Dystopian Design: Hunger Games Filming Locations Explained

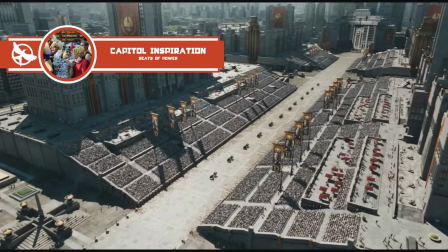This is why they decided to film the tribute parade scenes in the Atlanta Motor Speedway because it provided
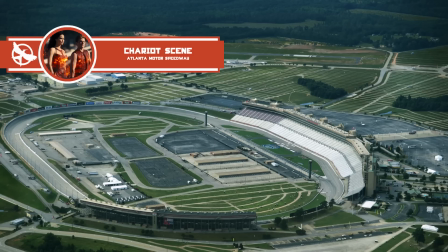enough space to fully capture the horizontal scope of the Capitol that they were looking for,
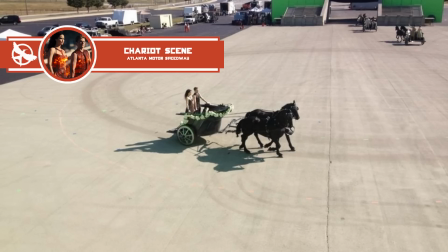and it's probably the first time that something that runs on 2 horsepower has ever been used in that racetrack.
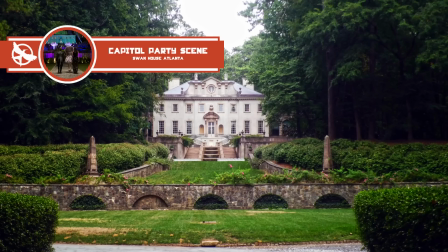Another filming location that was used heavily in this movie and the last 2 movies was the Swan House in Atlanta.
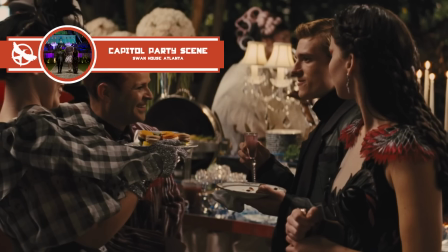This is where they shot the Capitol party scene where the Capitol citizen offers PETA a drink that makes you sick so you can eat more.
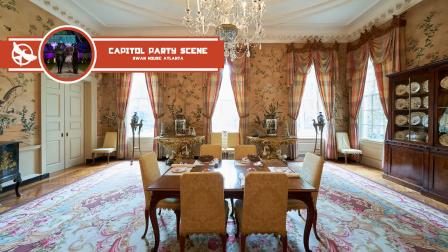And the Capitol citizens might be wasteful, but the film crew definitely wasn't because they used the Swan House for a bunch of different scenes like the Capitol party scene, the interior of Snow's mansion,
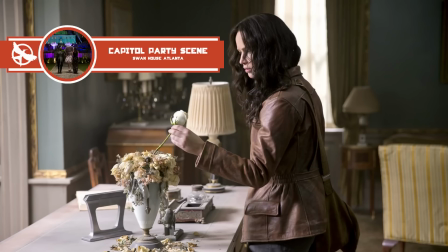and some of the interior shots of Candace's home in the Victor's village. Okay, let's talk about the Mockingjay movies because this is when the film crew finally got their very much deserved semester abroad, which is usually what people do to like find themselves. But in this case, the film crew took it as an opportunity to find amazing filming locations for this movie, and they were very successful at that.
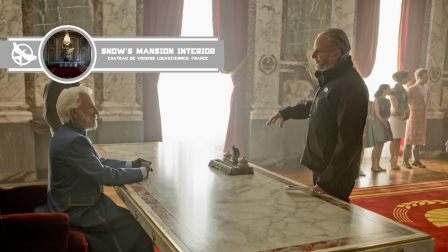They realized that the Swan House wasn't cutting it anymore. They needed a bigger space for President Snow's mansion, and this is where the Chateau de Boissons comes in,
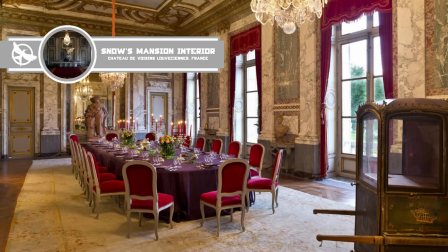which is a massive neoclassical mansion in France that's actually relatively close to the Palace of Versailles,
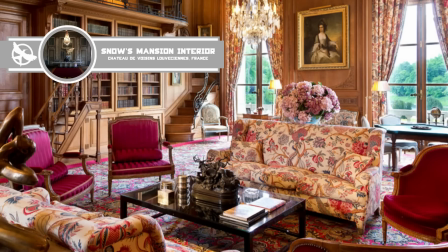which has seen its own fair share of revolutions.
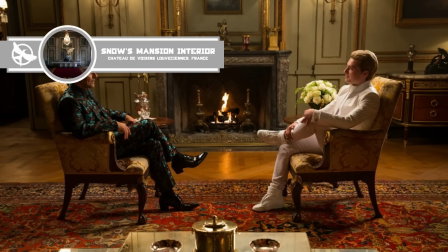In Mockingjay Part 1, most of the scenes were shot on built sets, with a few exceptions, like Snow's mansion, which we just talked about, and the ruins of District 12.
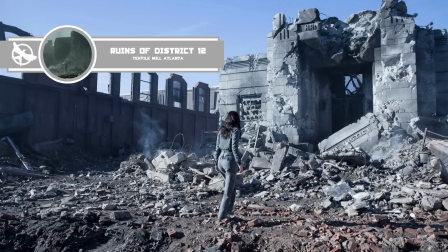They filmed the District 12 scenes at an old textile mill in Atlanta that was going to be torn down anyway,
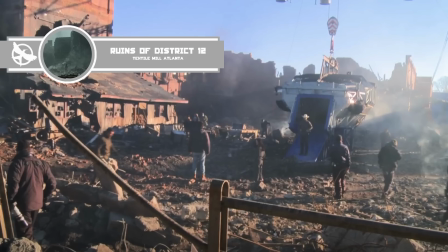and this worked out perfectly for the production team because they were able to work directly with the demolition crew and ask them to tear down parts of the building to make it more
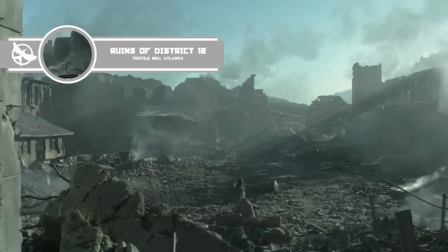convincing. They were basically editing the scene, but with C4 instead of CGI. The first Mockingjay movie is by far the most set-intensive film in the whole trilogy, and for good reason. The majority of the film takes place in District 13, which is an underground military base, so filming on location on a real military base was definitely out of the question unless they had like the Pentagon on speed dial,
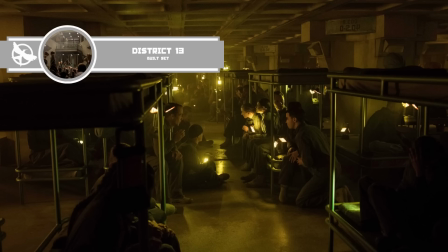which wasn't the case. The production team wanted to create an enclosed and claustrophobic environment, so they drew inspiration from aircraft carriers,
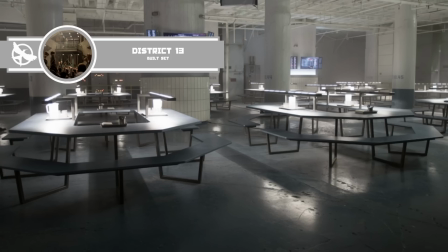which provided them with a much needed real-world reference for the set design.
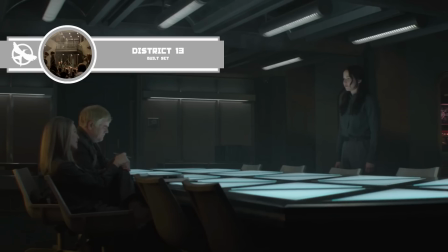One of the main design features that they wanted to include was low ceilings, which is something you'd expect to see in a real military bunker.
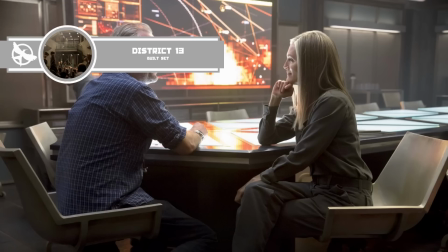But sets with low ceilings make it difficult for the lighting team to properly illuminate the scene and keep the lighting equipment out of view.
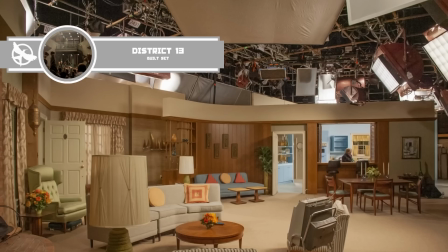Think of things like sitcom sets. They usually never have ceilings because that space is reserved for all the lighting equipment.
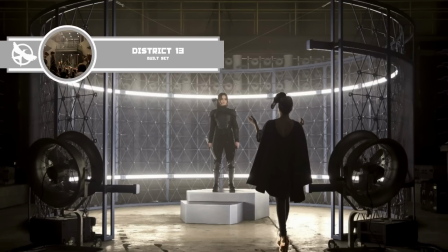To get around that issue, the film crew had to get creative with their lighting techniques by incorporating visible light fixtures into their set pieces instead of relying on hidden ones.
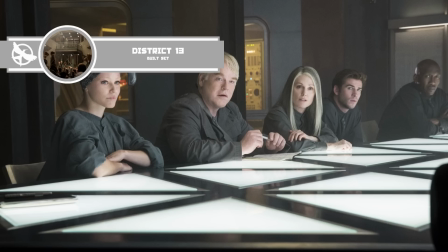For example, the table in the control room. They didn't just add lights to it just for the vibes.
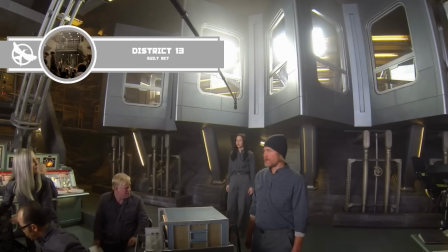It served a practical function of lighting up the space for filming. They also wanted the sets to connect with each other as they would in real life.
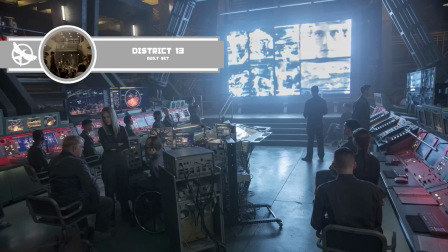So the command room directly overlooks the command center set. The idea was to give off the impression that District 13 is an actual interconnected bunker.
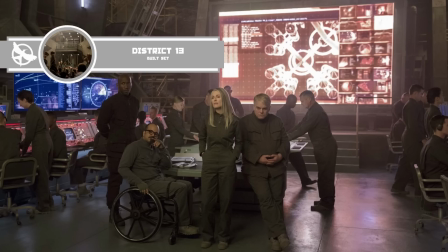Since splitting up the sets would actually risk breaking that illusion, it's all about visual continuity in these movies. Okay, if Mockingjay Part 1 was the most set-intensive film in the whole trilogy, then Mockingjay Part 2 was the most location-heavy one.
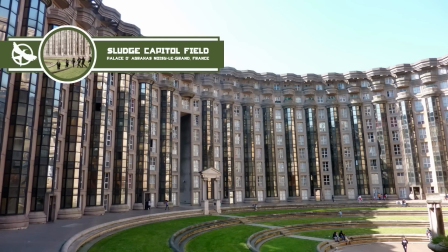Let's start off with what I consider to be the most unique filming location in the film, the Palace of Abraxas in France.
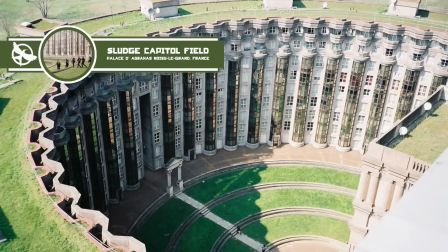This is where they shot the scene where the rebel raiding party turns into a pool party. They chose this location because it was an enclosed structure with a circular central courtyard
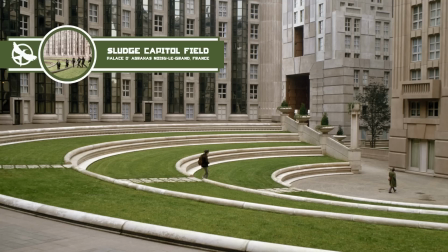that could believably sell the idea of a Capitol building that could be filled with black sludge. Since the Capitol serves as the arena in this movie, they wanted to shoot in locations that have very unique and distinct architectural elements that could be edited in post-production to look like convincing booby traps.
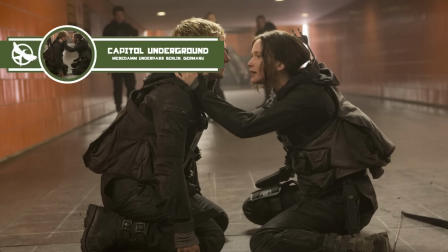What do I mean by that? Well, for example, the Capitol underground scenes were filmed in the Macadam underpass in Berlin because it
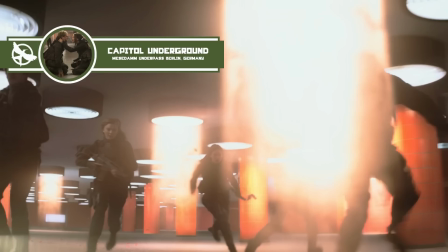has these cylindrical light fixtures that could be edited to appear as if they were shooting out beams of light.
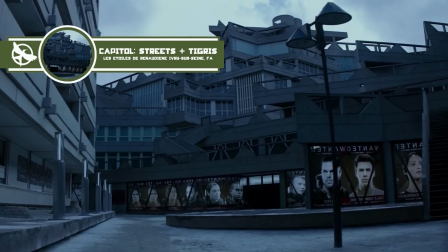The Capitol street scenes where Tigress's apartment is located was filmed in a building complex in France,
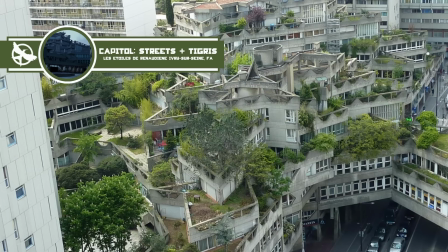and I'm not even going to try and pronounce its name because I'll butcher it, but I'll put it up on the screen.
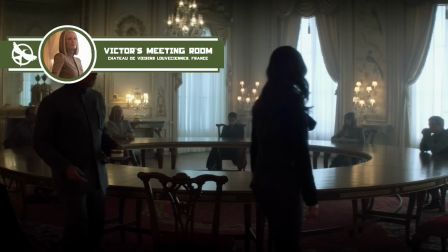The scenes in the meeting room where Katniss realizes that the two presidents are just two sides of the same coin were filmed in the Chateau de Boissons.